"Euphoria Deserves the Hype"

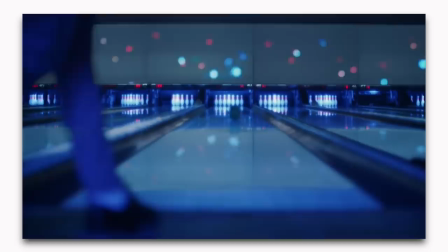And all these moods emotions and situations you find yourself in all blend in when you look back at it The high points and the low points all kind of mesh together where at the end of the day All you can really say when looking back at it is yeah,
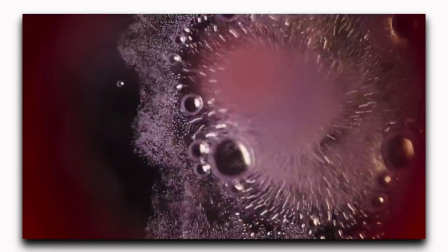that was a mess I might be reading into it too much But my point is the lighting gets this idea across now episode one is great
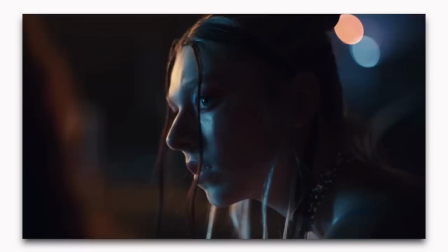and really sets the tone But episode two is where the writing actually feels like it steps up by the way I'm not gonna go into depth with
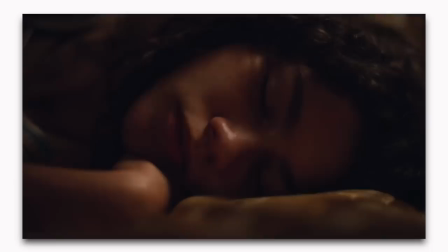each episode. Don't worry But episode two corners a few of our key characters in a really unique way and anytime characters feel truly cornered and I care about it that's when I get fully invested.
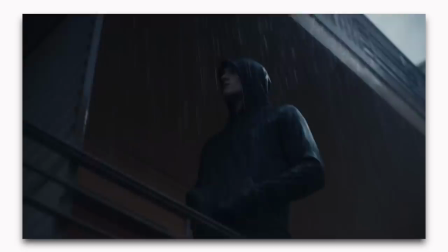It happens throughout the entire season, but I feel like now might be a good time to bring up the acting. I mean, Jacob Elordi is not only very attractive, but his performance as Nate Jacobs is seriously so good.
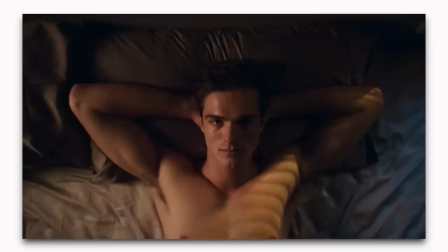I didn't know anyone as shitty as Nate in high school, but I did know a lot of douchebags.
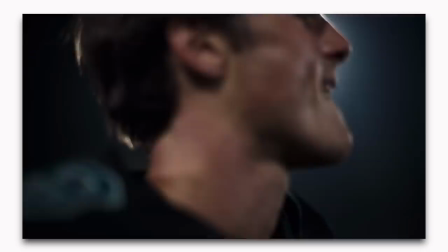And I don't know how, but he captures the smallest details of these people and makes this character so unlikable. I just wish this man would get better roles because I feel like he deserves a lot. But let's not act like he's the only one.
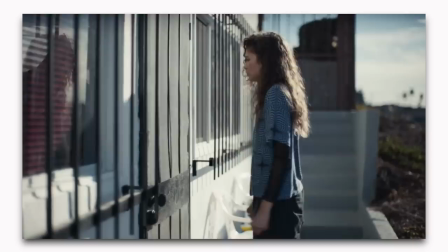Literally every character in this show has a scene where I'm like, give them an Emmy.
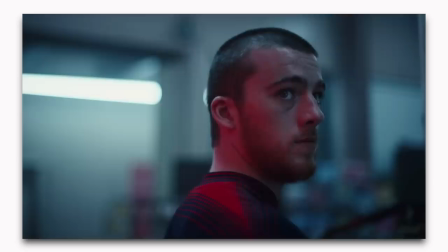Zendaya that kills it in that one scene in episode 3, Hunter Schafer has that scene that's really hard to watch in episode 1, Angus Cloud in episode 2 as well as a few others,
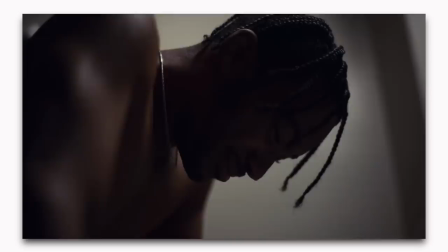Sydney Sweeney in like most of the show, but specifically all of episode 7, Algie Smith in that bathroom scene in episode 6, I could go on. None of these people are high schoolers, but they all capture that attitude in such a specific way that is on the same level as someone like Elsie Fisher in 8th grade.
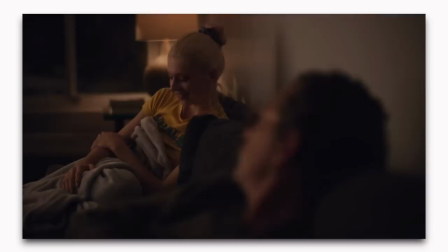Even Eric Dane as Cal Jacobs is fantastic. This character could have been really boring and one dimensional, but he brought layers to it.
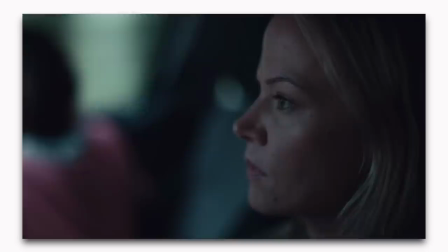Okay, and then episode 4. Episode four is unbelievable. For one, it has my personal favorite cold open, this time for Jules.
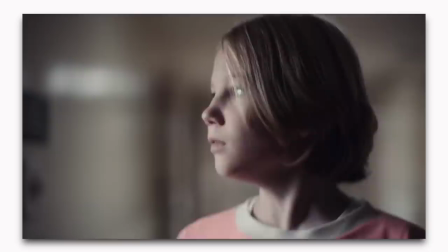Jules was always a personal favorite of mine, but this just added so much to her character. The music, mixed with the intimacy of its cinematography, made it feel so real and authentic.
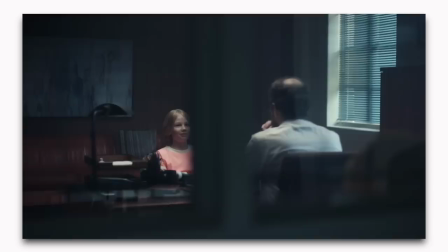I don't want to spoil, but there's a realization that the character makes that is pretty obvious to the viewer,
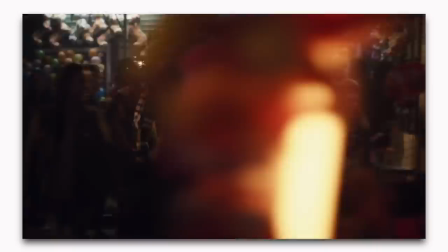but feels for some reason so terrifying and real despite the answer being in front of us the entire time.
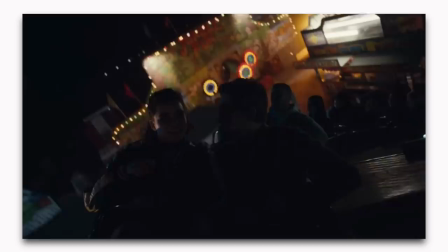And then there's the carnival that starts with a long take that is so impressive I don't know how they did it, but again, I'll go off about the cinematography in a bit.
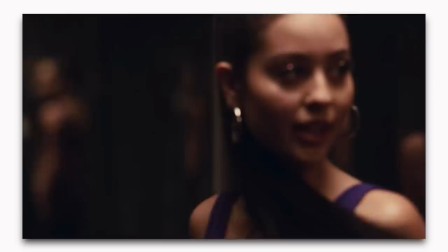This whole carnival section, which is most of the episode, really sums up why I grew to love this show so much.
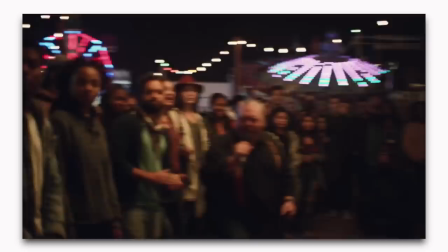It really captures the claustrophobic feel of high school and the suburbs, how everyone in some way, shape, or form is connected, yet completely in their own worlds.
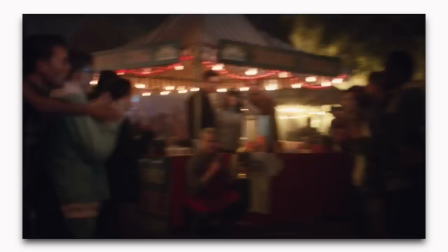The way the camera whips in a chaotic manner from one character the next, from one conversation to another,
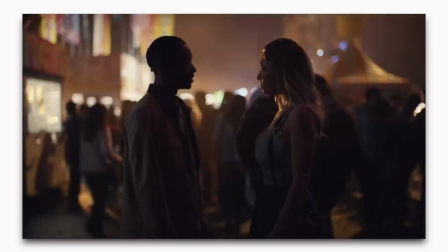it just feels like it perfectly sums up the drama of every high school event I ever went to. I felt so invested in the stories of these characters, it felt like I was there.
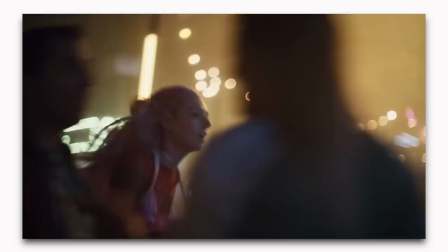Top it off with some of the best music the show pulled off in the entire season and the whole thing is a dramatic
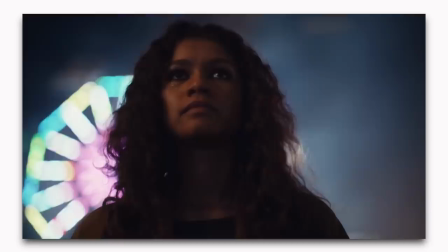tension-filled buildup That eventually escalates into certain situations that change the entire course of the show.
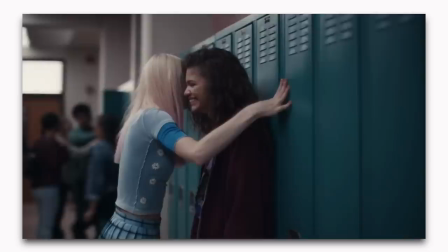It's just fantastic. Also this shot I mean, dude, come on and we're not done yet Then there's the ending of this episode with Jules and Rue once again
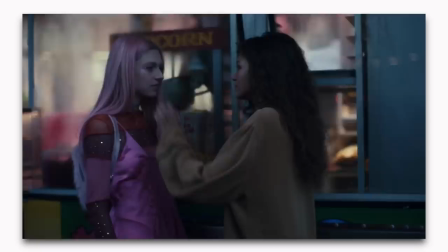Not spoiling but god damn it's so good They use the bed like a wall to show two separate periods of time and it's so smooth and so emotional I loved it. And okay, I think that does it for that episode. The rest of the show is really good, too.
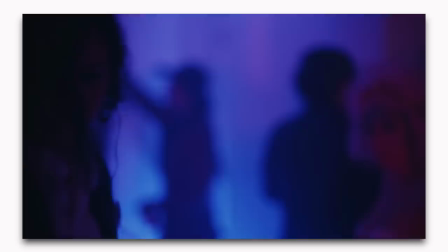Episode 6 has a party scene that feels similar to episode 4 in terms of its intensity, but in my opinion it's just not as gripping.
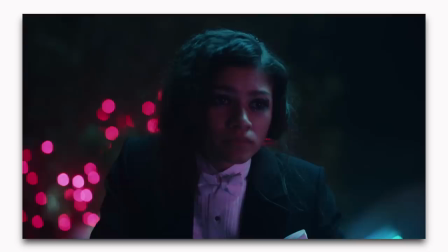But I'm not gonna go into depth about any other parts because there aren't any specific scenes that I feel are worth talking about that I haven't already addressed.
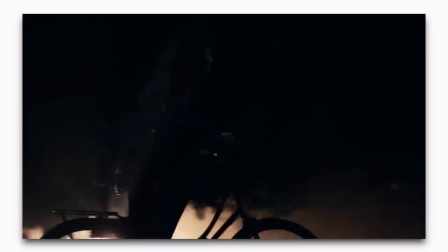I mean, there's the final final scene in episode 8, but to be honest, it left me kind of underwhelmed and only reminded me that oh, yeah, A24 produced this.
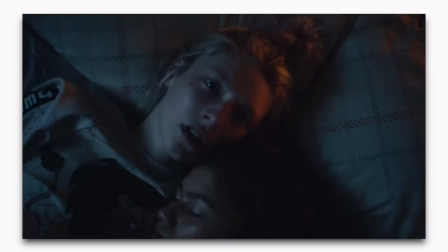But I want to finish off this quote-unquote review by talking about the two best things about this show. One, the cinematography.
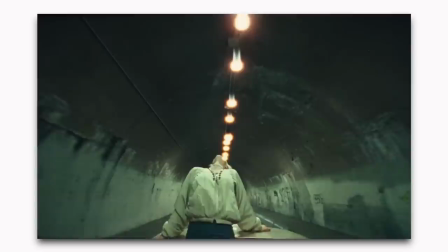I've sprinkled my thoughts on it throughout this video, but here we go. Now keep in mind, I haven't seen a lot of television, I'm mostly a movie guy, but Euphoria has some of the most consistently exciting cinematography I've ever seen in a television show.
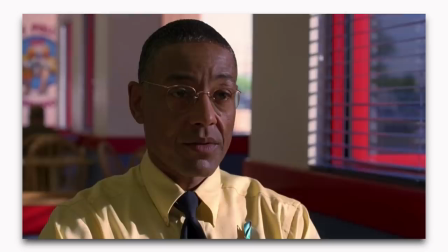Like Breaking Bad is also shot really well, and I do consider it my favorite show of all time, but compared to this, dude, it looks like a Law and Order episode.
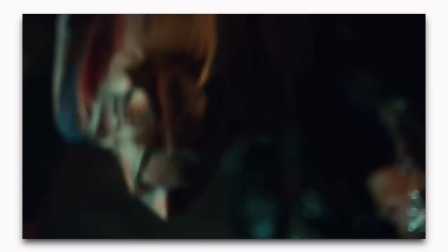Sure, sometimes I don't really know what these choices and angles or camera movement are trying to say, if they're even trying to say anything at all, but at a certain point, I don't think that really matters.
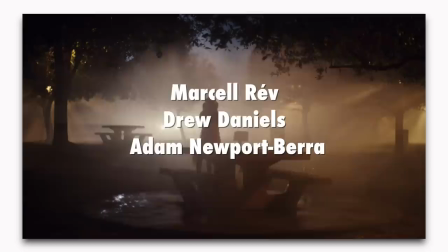Big shout out to Marcel Rev, Drew Daniels, and Adam Newport Bear because the way they use the camera is so unpredictable and pleasing to look at.
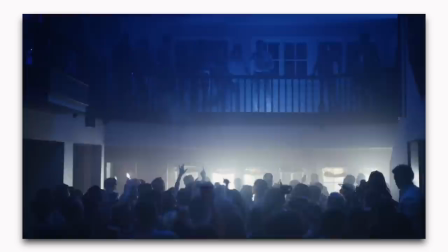So many shots where I'm like, how the fuck did they do that?
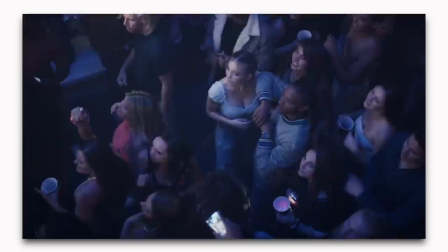They add to this nauseating and anxiety-induced period of time in such a way that's in your face to a point where you just can't look away.
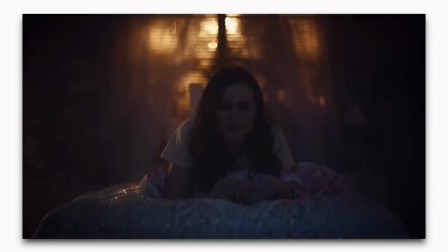And two, character writing.